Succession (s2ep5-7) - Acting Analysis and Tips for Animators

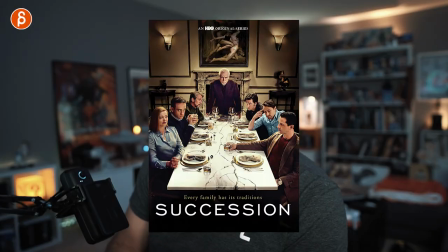Welcome back to an acting analysis and tips for animators, and today I'm going to continue with season two of Succession,
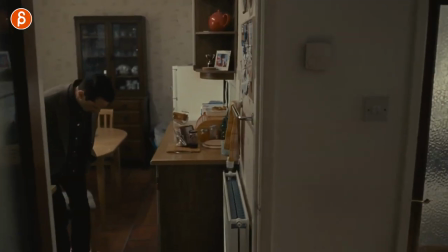and I'm going to cover things like interaction with props, posing characters, how you can have a character react and listen to audio,
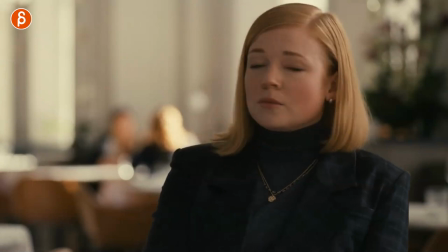and a bunch of stuff more. This time it's packed, so let's go. In the previous upload, I covered episode one to four. This is going to cover episode five to seven.
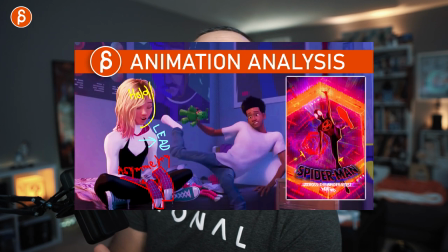But before I continue, hi, my name is JD, and I do acting analysis tips like these. I do animation analysis tips, I do animation lectures, I do rig reviews, product reviews, I do a bunch of stuff. This is my pitch at the beginning. This is the channel. Check it out. Browse around if you like it. Subscribe so you don't miss any of those uploads. And if not, that's also okay. Just hang around, kind of listen and see how it goes. But that's it. Got to pitch it at the very beginning. So let's start with the first sequence.
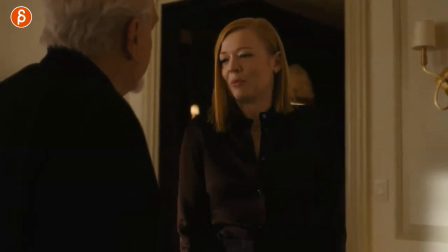And this one is about character reactions in a way where she says something expecting him to give her an immediate reply. Something that she wants to hear from him. And I love this because he doesn't give that to her.
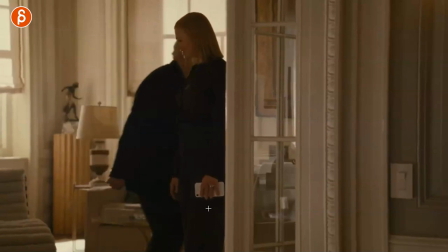She says it, reacts, and he just has a bit of a hmm and then walks away and you can tell that she is fairly bummed did not expect
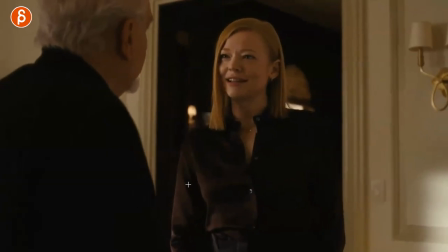that but what she does with this is so great she says that in the line like something like a little baby like there's something within
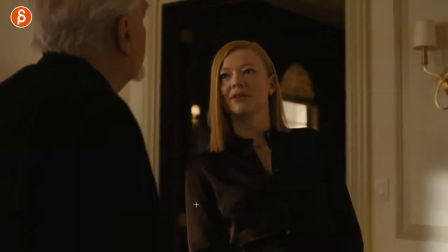the line in terms of baby you don't want to spell too much here and she has that little thing here it's almost like she expects it here like oh i'm just gonna be a little bending down a little bit i'm not gonna go higher i'm just gonna be a little bit of submissive
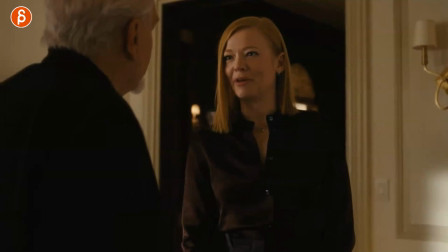like i just want to say a little joke and hope that i'm gonna hear back from you
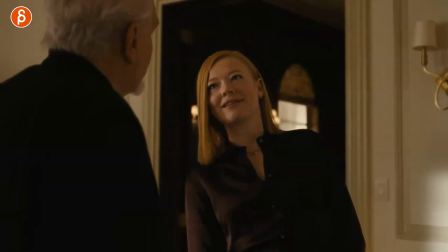and she holds that pose it's not it's not coming out of his mouth he's waiting she's
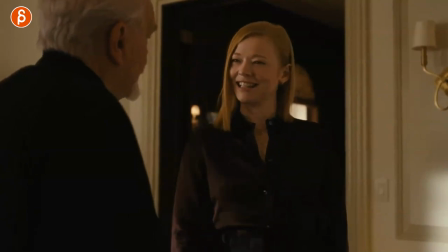waiting and then she has that moment of okay but she doesn't really say anything it's that little uncomfortable look
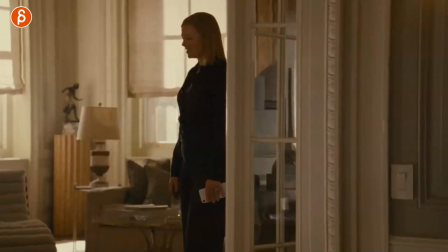of hmm and then he has a little okay and she realizes that didn't go as planned now i know this is tricky to do in animation
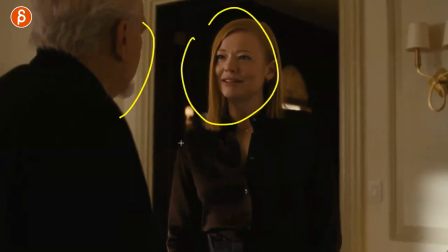but but you know you always have the actors the context is a season two like there's a lot more we get from like little looks and expressions
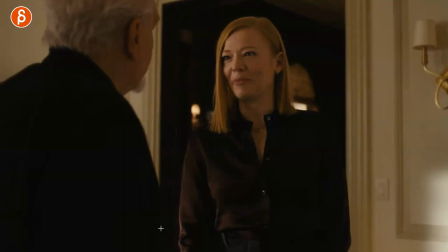and like you know things that are unspoken between character relationships but what you can take from this is that as always and i've said this before
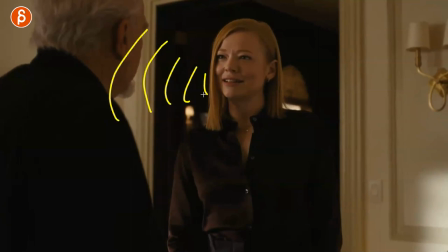when you have a line right this is my usual these are my scribbles for dialogue she says something and then you're in a way your task as
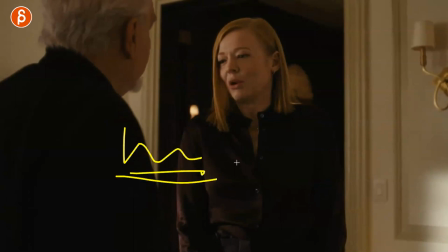an animator is done like a lot of times you do lip sync and that's it but if you have room tone you have extra sound where you can go i can actually continue to animate pantomime and add something at the end this will be it.
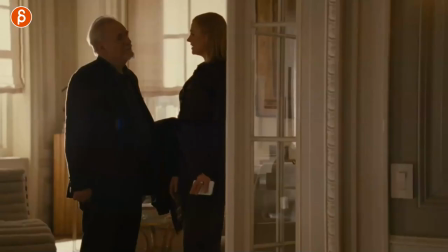That little reaction there, wait, and then it didn't quite work out. Just to give it a little extra button to the lip sync.
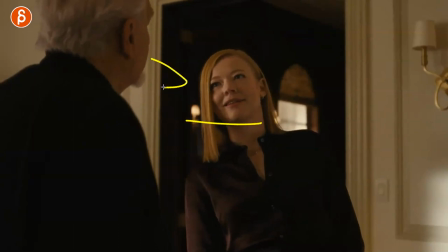And it could be something where you're changing the relationship, there's some subtext that comes out, whatever you can do.
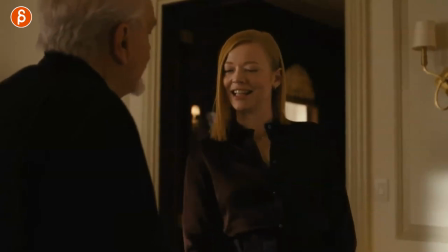To me, this is your moment to be very creative at that point where you get out of your lip sync moment that's right there. So I've had a couple examples.
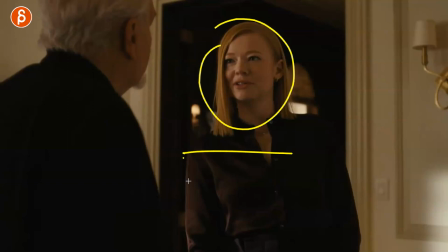And once again, this is another one, but I'm just a big fan of if this is your lip sync what if you could do something before or and after i could be also both but think about that because that is really where you can be really creative because here you can be creative
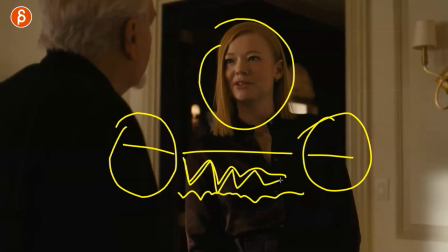but you're still somewhat tied not somewhat you are tied to the rhythm in the lip sync but you could do something with it but this is really where the creativity is i'm looking at my drawing i'm slightly confused like a weird alien creature anyway this one is about props if you've watched my
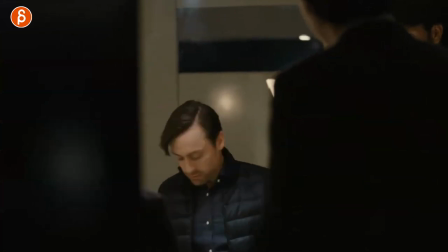channel you know i'm a massive fan of props and why is this here because he here can see this here he's washing his hands they're wet
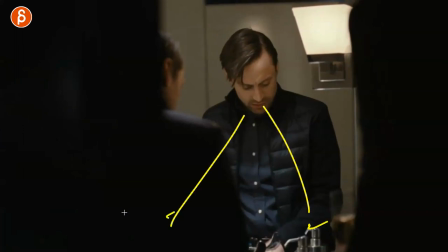he's trying to dry them off and he's looking around he sees there's nothing there there's no you know there are no towels there's no fan whatever to dry his hands so what does he do he actually uses the jacket
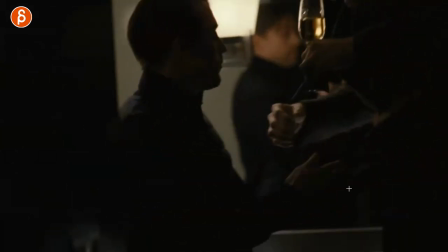and the sleeve of this character super rude it's like
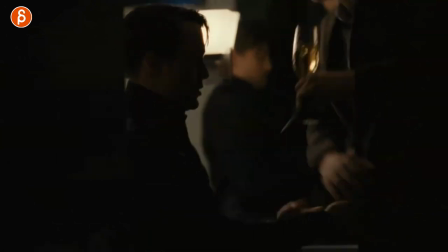unbelievable he's clearly upset and i'm assuring this is because anything like this where you have whatever i can pick anything like there's a lamp there's a glass clothing all of that
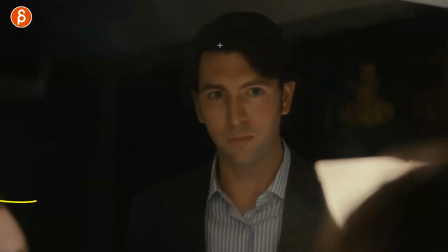stuff you can use for a reason it's also he's fairly small compared to him so for me it's always if you have
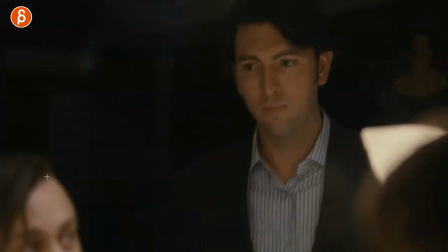a relationship in terms of lip sync body mechanics pantomime and you consider height and you know dynamics and hierarchy whatever
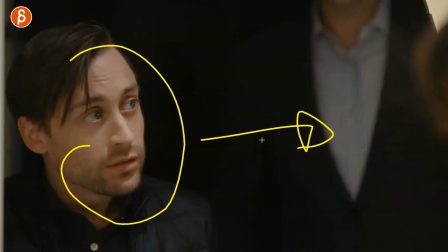how could you show that this guy does not respect this guy at all and if you happen to have something where you have control
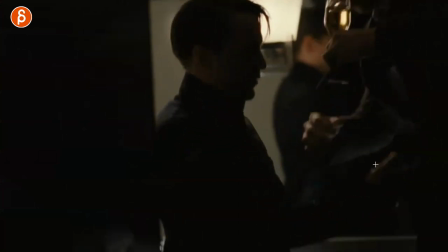on a prop then you can use something like this this is why I'm always a big fan of props he could say something like that he could have a look of course this would be great acting of It's just either performance or pantomime, whatever.
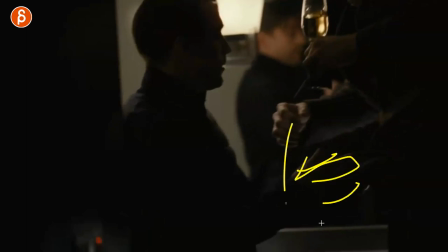But if you want to add something where you have some complicated hand animation, again, I'm thinking in terms of animation, will be interesting to show off and kind of also for you as an exercise to do something like that. It's really dark. You can barely see it.
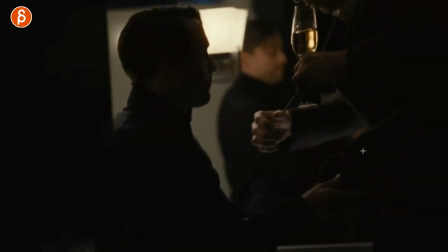But I love the idea of him using his clothes to dry his hands off because it's just such, such a rude thing to do.
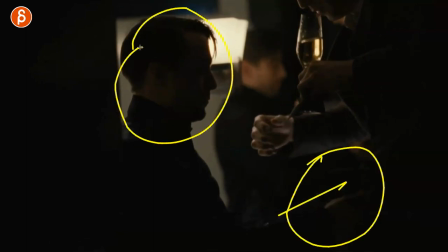And just that interaction tells us so much about him and how he feels towards him.
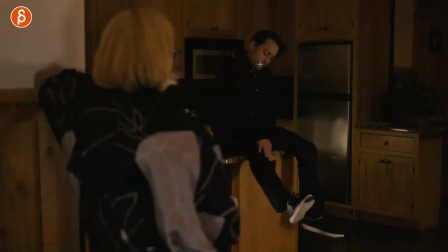Here's another clip that is all about reactions. He gives her a compliment. I'm actually going to let it play out so you can hear the audio.
You know how you're so efficient and good at your job?
Right, so that's your first compliment. He's very nice about it. And she has a bit of a tilt towards him.
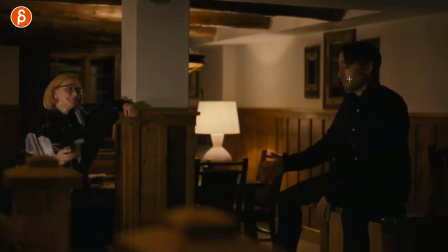It's like, oh, that's very nice of you.
And also sort of like invisible.
Then he goes straight into this very dismissive.
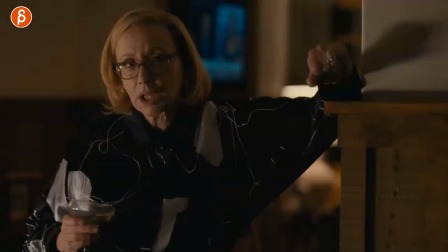You're invisible. Like wallpaper, like a boring old sort of nothing. like a competent kind of he's so rude again he's so rude like a boring old sort of nothing like a competent kind and it's this it's mainly i'm showing you because of this it's also just great like he just gets really explicit here i'm
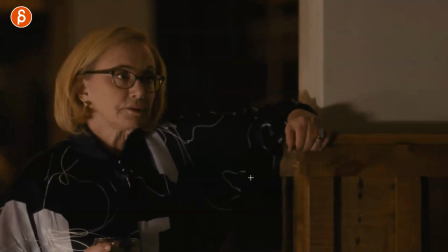not gonna show this but at the end i love her reaction to this i have thoughts but continue well and i love her blink watch her continue well just it's just that little i'm offended i'm bored like what is this going like this is to me again like every frame matters is is
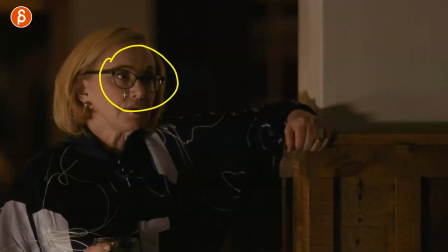it a fast blink is it a slow blink does it show us that she is annoyed bored or maybe interested
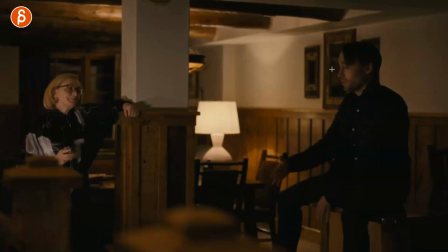who knows but the main reason i'm showing you this is because as always you have lip sync if you watch this you know if you watch my channel before you know i'm always harping about this but to me this is a great example he says a bunch of stuff that is really rude and sometimes it's just fun to cut away
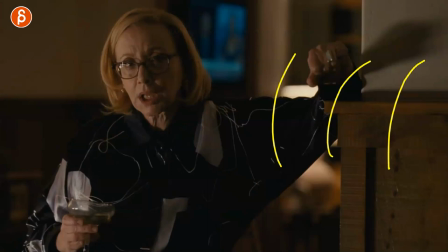even though he keeps talking right there's still stuff going on here but you cut to a reaction and just that the contrast of whatever he's saying in your hearing as an audience and you're having a reaction then you cut to someone having probably the same reaction as you can be really
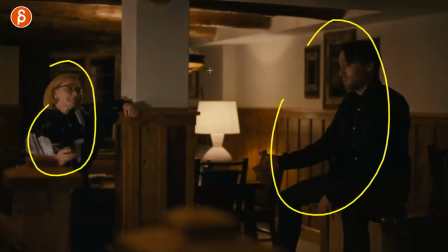funny and it could also be something where you start like this you show off this is the relationship in terms of like the the setup in a
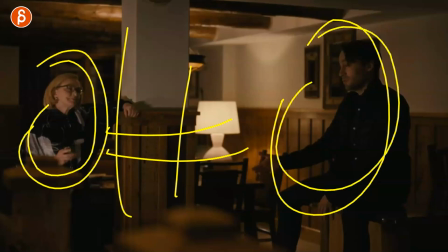way right this is where we are that's the distance between the two these are the two characters and then we cut to a close-up lip sync that you can do.
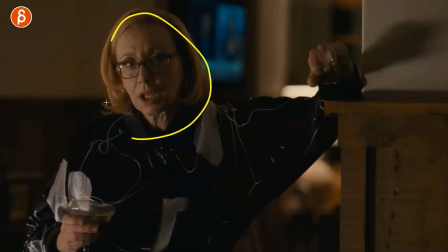But then we cut right away to this and maybe your next five seconds are just about this character reacting to what she or whoever you're animating is hearing.
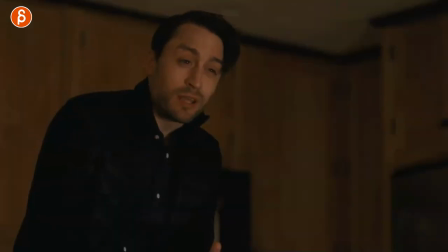And I think that to me is just really interesting because as an animator, again, if you're just starting out, you don't have to worry too much about the lip sync, right?
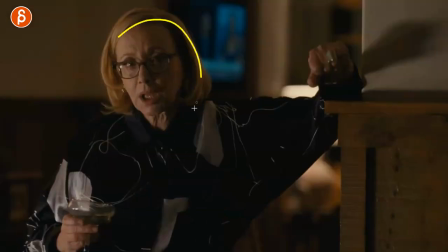It can be complicated. But you can just focus on someone listening and then it's all about the thought process, right?